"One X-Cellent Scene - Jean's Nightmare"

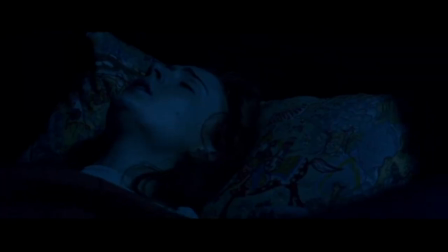245s
While this would normally create intimacy, the fact that they are both scared and in pain creates a sense of helplessness that the audience perceives as horrifying.
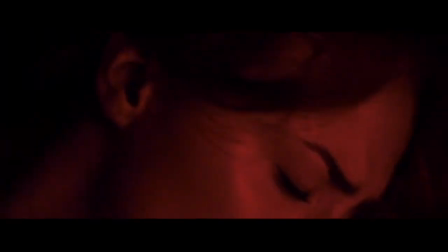254s
Then suddenly we are catapulted into Jean's dream, scenes of destruction all cut together and edited so quickly in a blur of tiny moments.
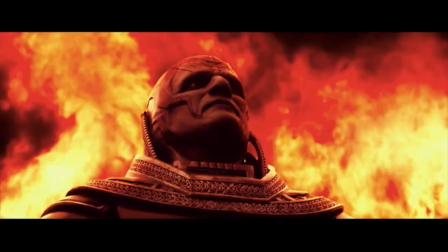261s
One shot of Apocalypse serves as visual foreshadowing, but the rest is mostly abstract.
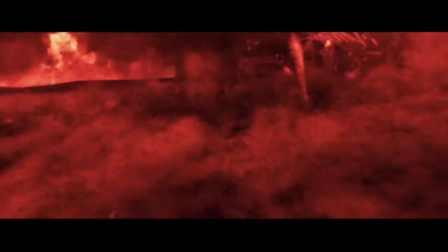266s
We see scenes of destruction, buildings burning, moments that were actually clipped and edited from the Hiroshima scene in The Wolverine.
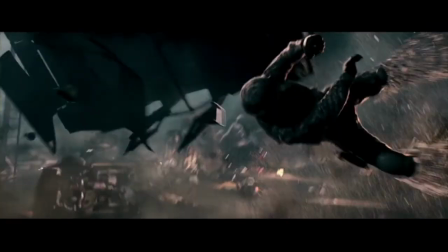273s
The imagery of disintegration links us again to Jean's threatening power, suggesting that she might be a part of this destruction.
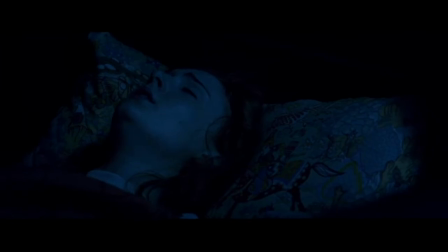280s
The sound design and colour palette makes this scene all the more uncomfortable.
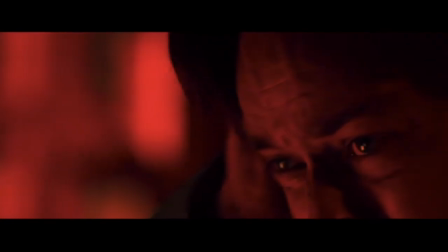284s
The sequence is coloured with an intense dichotomy, dark blue and red, the colour of fire, destruction, blood, pain and possibly the Phoenix Force.
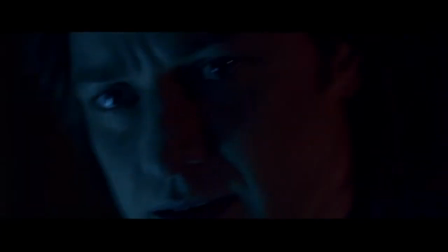293s
The way the shots and colours flip, with one second Xavier's face is shown in blue shadow and the next in red,
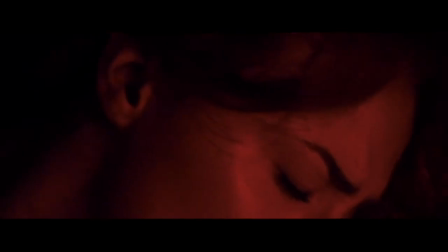299s
indicates the violent mental battle that is taking place, as if Jean and Xavier are ricocheting between each other's mental plane.
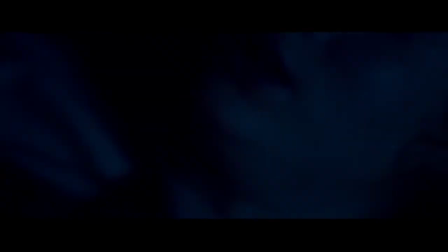306s
The sound mixing gives a sense of physical pain, some of the distortions sound like a plunge deep into water,
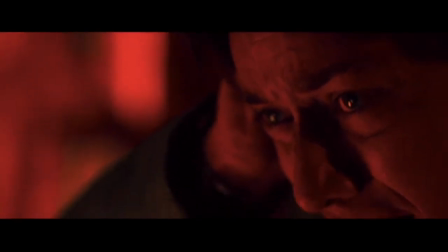312s
others like a punch in the gut, others like the shockwave from an explosion.
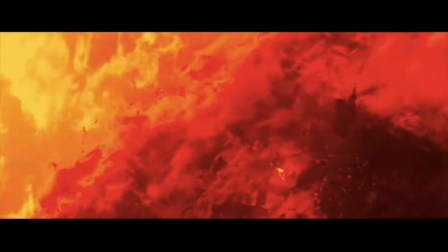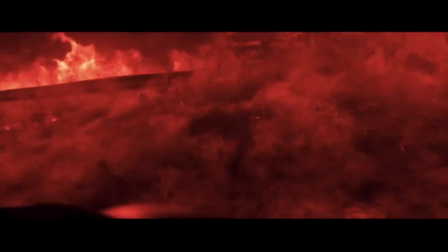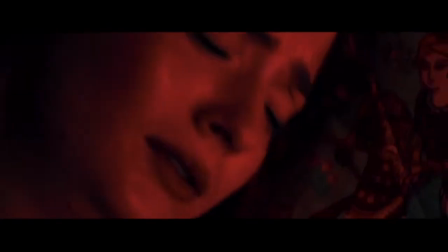326s
The scenes continue faster and faster and faster, with Xavier's desperate voice yelling Jean's name until she finally wakes up,
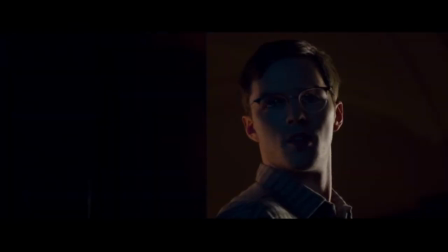334s
closing this section of the dream sequence with her name screamed in fear.
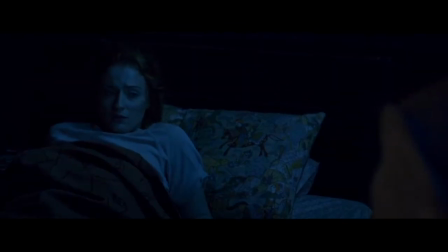339s
It is arguable that this scene stands out as one of the few character moments directed at Jean Grey in this film.
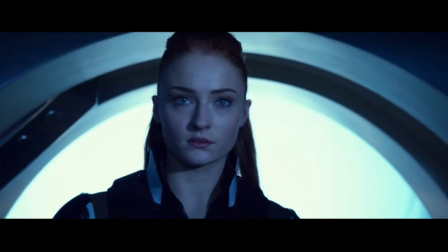346s
Admittedly, she is nowhere near as developed as she should be, not until Dark Phoenix anyways, but it is a start.
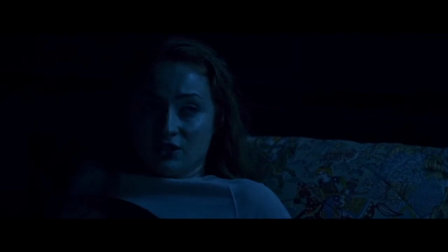352s
Furthermore, the scene is unique by showing a new side to the relationship between Charles and Gene.
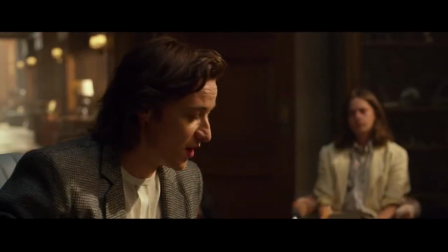358s
We've already seen his authoritative presence as a teacher when he is reassuring students in the halls,
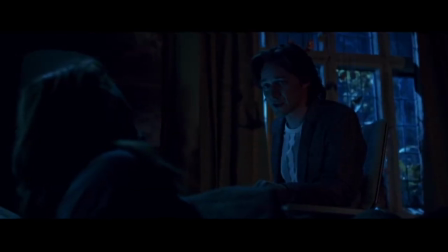363s
but this is the first time we have seen him acting as a mentor and a father figure towards Gene.
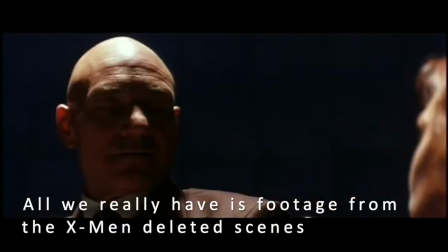368s
In X-Men, all the way through to X- The Last Stand, we rarely have any moments of dialogue or conversation between Gene and Professor X.
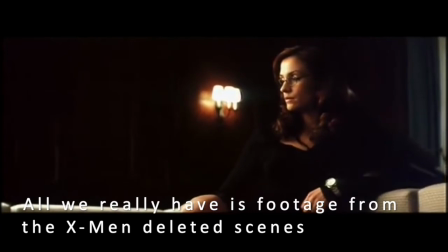377s
Their relationship appears similar to old friends or a teacher and a student.
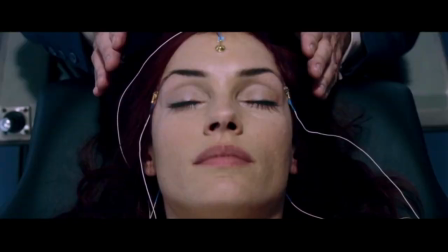381s
The closest thing we have to an emotional reaction is in The Last Stand, when Xavier is giving Logan his explanation of the Phoenix Force.
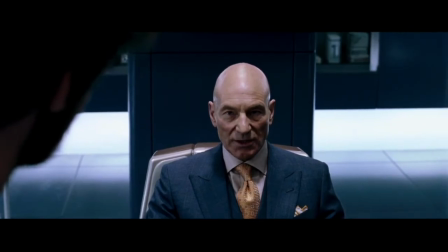389s
But the fact he is talking so detachedly about Jean's childhood makes the scene feel cold and removed.
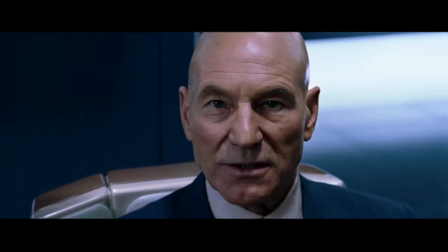395s
There is little affection, no pride or worry for a student that he has been a mentor to for so long.
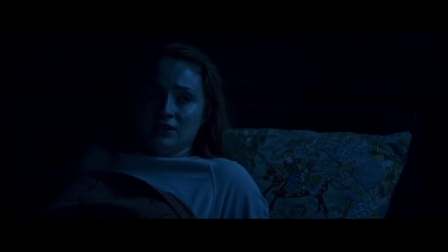401s
Again, all of this was expanded upon in Dark Phoenix, but it is in this scene that we actually get our first snapshot of the bond they have together.
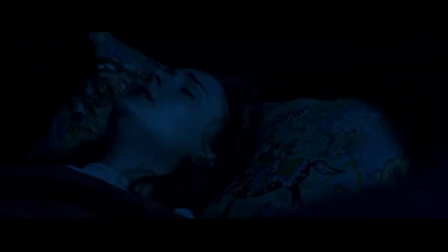409s
Admittedly, the scene is not so visually dynamic once the nightmare ends, as the next few moments exist mainly as a conversation.
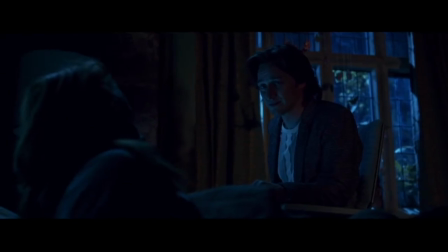417s
However, both the dialogue and the camera work creates a sense of isolation and intimacy, that Gene and the Professor are often their own little world in this scene.
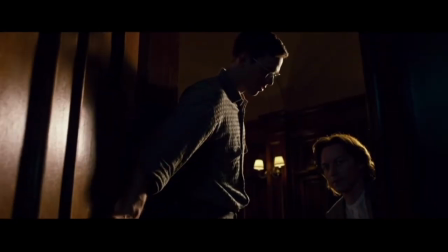426s
In fact, it's easy to forget that Hank is still present, as there are only a few shots that cut back to him.
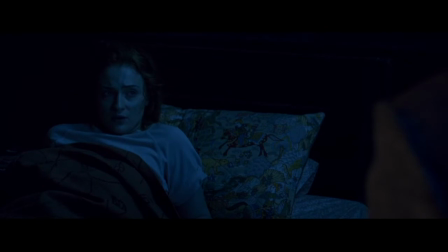431s
Gene starts the dialogue with...
I saw the end of the world. I could feel all this death.
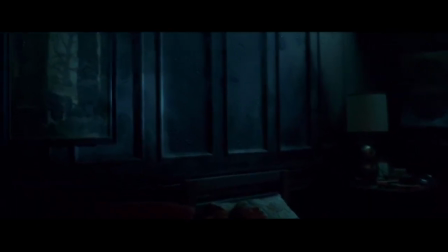440s
Xavier's next line is very telling.
It was just a dream.
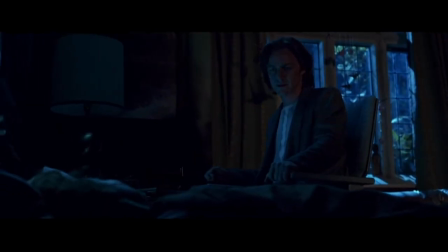445s
In the trailer, the scene is edited to come off as reassuring.
I could feel all this death.
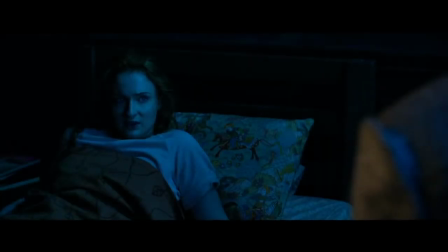452s Jean, it was just a dream.
His smiling face and voice indicates that the dream was in fact just a dream, nothing to worry about.
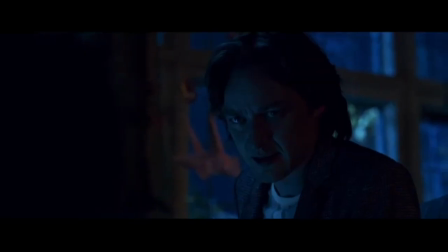461s
However, in this moment in the film, the line is changed. He hesitates, looking at Jean with both fear and calculation, as if deciding how much to tell her.
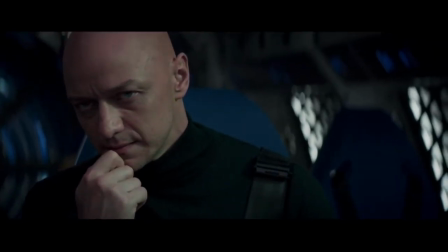471s
This is the first time we see the other side of McAvoy's Xavier, the one that comes into play in Dark Phoenix and the Last Stand,
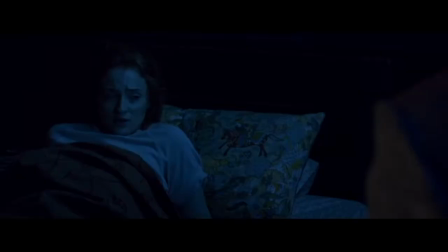478s
the man who is capable of manipulating people for what he thinks is their own good. However, Bryan Singer states in the audio commentary that Charles refuses to tell her
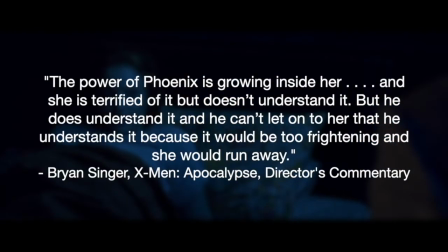487s
the whole truth about her power because he knows it would terrify her and I quote,
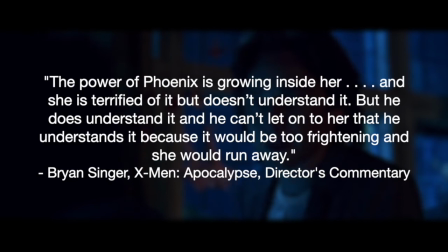492s
she would run away.